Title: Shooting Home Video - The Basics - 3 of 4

There are 5 basic guidelines to help you compose your shots. Now, they are not hard and fast rules designed to limit your creative ability. Not every guideline applies to every situation. But they are a place to start, and learning to master their principles is where creative freedom begins.
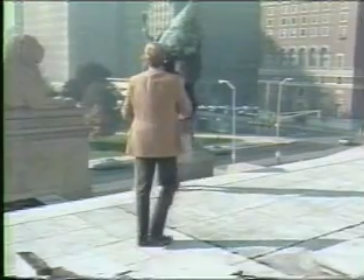[0:30]
The first of the guidelines is simplicity.
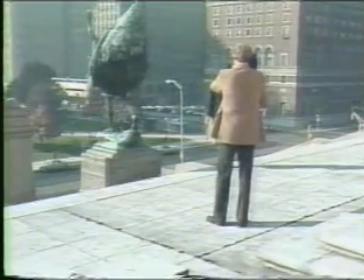[0:34]
Don't complicate your shots by placing primary subjects against congested backgrounds, and don't try to have too much going on in the shot.
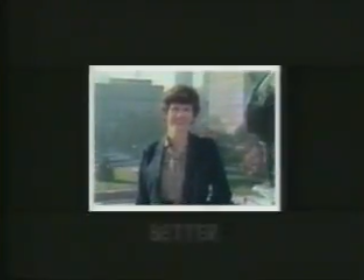[0:42]
Each scene should have a single, simple story to tell. Often, as in these examples, that may mean altering camera position,
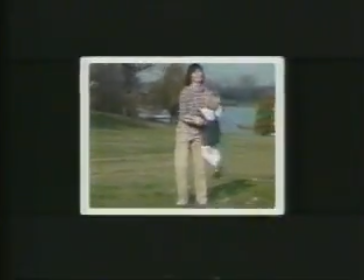[0:50]
the size of the image, or, when possible, selecting the best background.
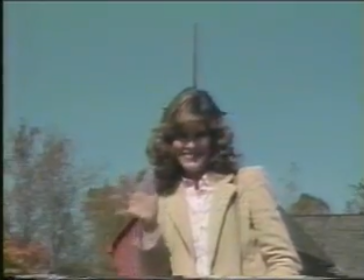[0:55]
Beware of the merger. Lines or objects that cut through your subject as though the two were merging are a common background problem.
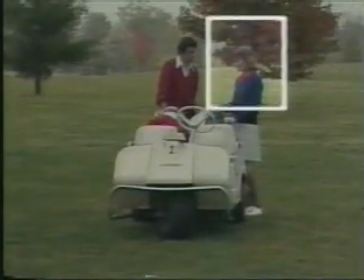[1:03]
They not only distract the viewer, but mergers also accent the two-dimensional quality of video and just plain don't look good.
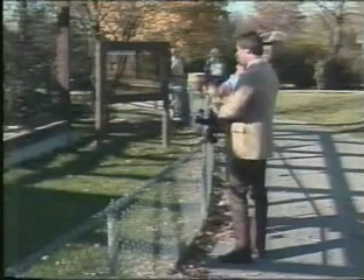[1:12]
Remember, keeping it simple is not always simple, but it is always important.
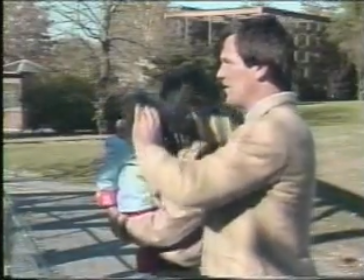[1:19]
Now, let's get to the most basic issue. You know the scene you want and the subject, but where do you position the subject in the frame?
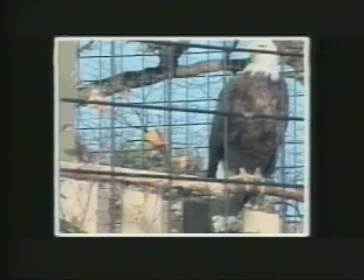[1:27]
There's no end of choices. Anybody can tell that's wrong, that too, and even that doesn't seem quite right.
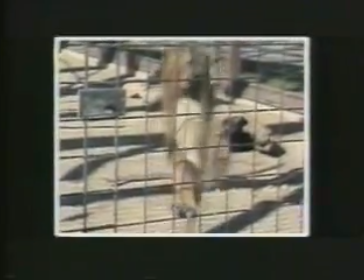[1:35]
Most people give up and figure if they put the subject right in the middle, they can't be too far off.
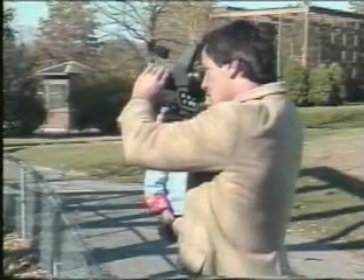[1:40]
And they're right. They aren't too far off. They're off just enough to lose the opportunity for truly good composition.
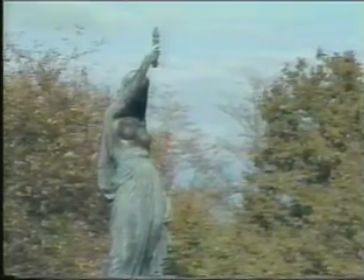[1:49]
The rule of thirds has been a standard guideline for composition since the ancient Greeks used it to proportion their statues and buildings. The world of photography and video has long since adapted the principle and found it just as useful as it was then.
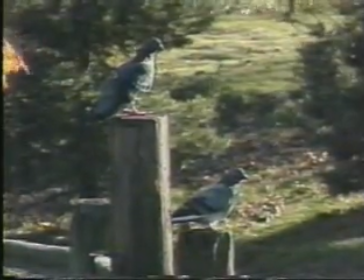[2:04]
Mentally divide the frame into thirds, horizontally and vertically.
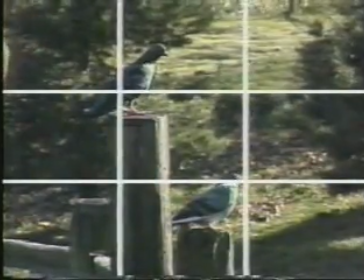[2:10]
Then simply position your subject where 2 of the lines cross.
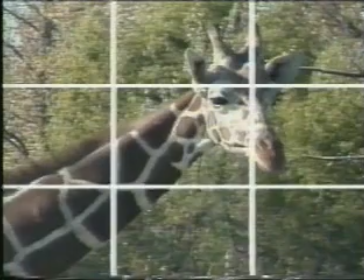[2:15]
The point you choose depends on the feeling you're after, how the shot will relate to the next one, and the other elements you wish to include.
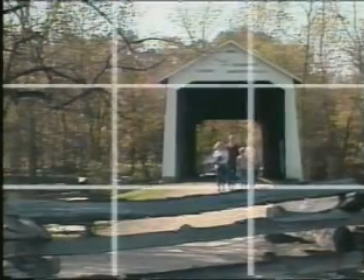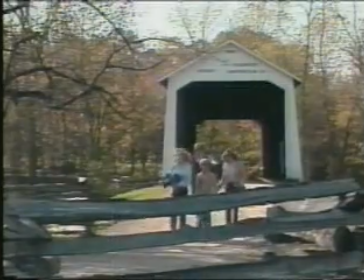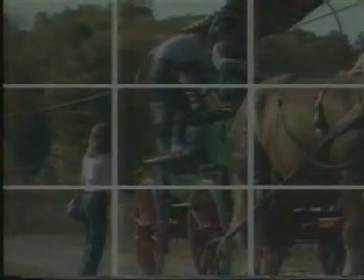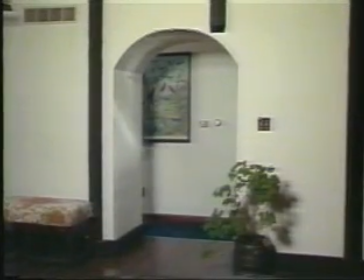[2:40]
Framing is another guideline of composition which can add appeal to your shots.
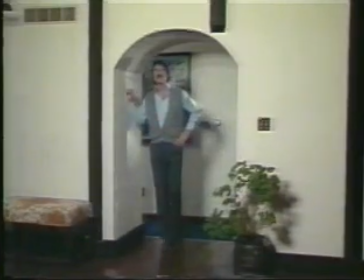[2:45]
Use your eye and look for frames within frames, like these.
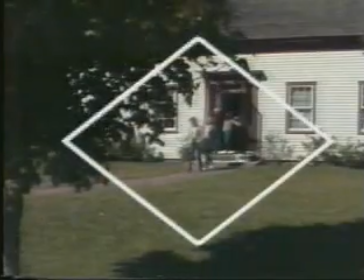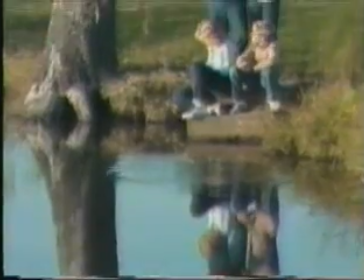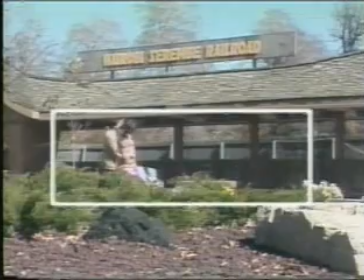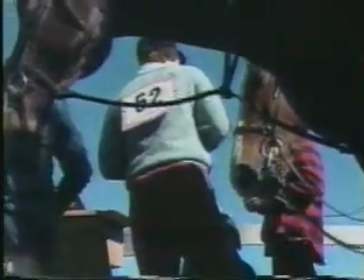As you've seen with the first 3 guidelines, the most important function of composition is to direct the viewer's eye to the central story in each shot. The concept of leading lines is a handy device that takes care of that job in a most pleasing manner by leading the viewer to the subject.
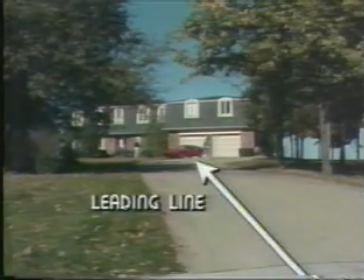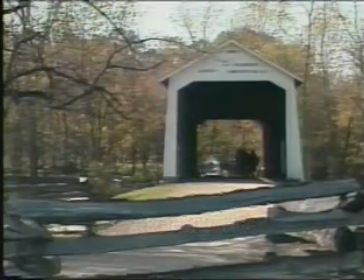[3:34]
It's easy to make lines work for you, but you have to look. They come in all shapes and sizes.
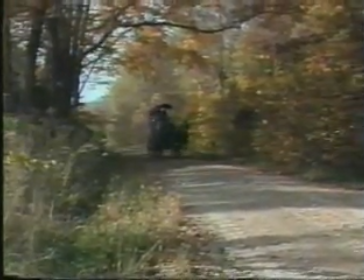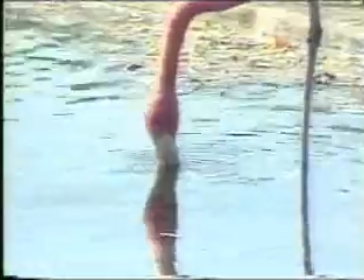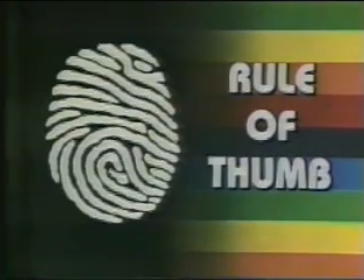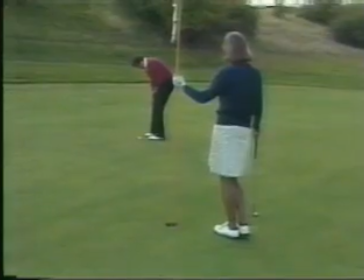[3:58]
Don't allow a line to cut a shot directly in the middle.
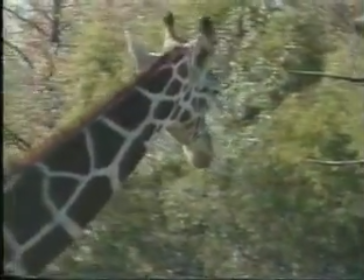[4:05]
Do remember, the best starting point for a line is usually the left-hand side,
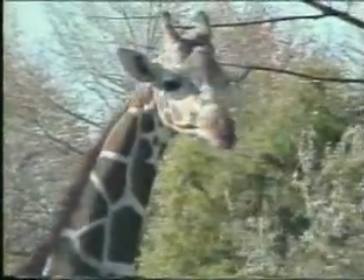[4:11]
because our eyes are trained to read left to right. Balance is an important consideration in any creative effort.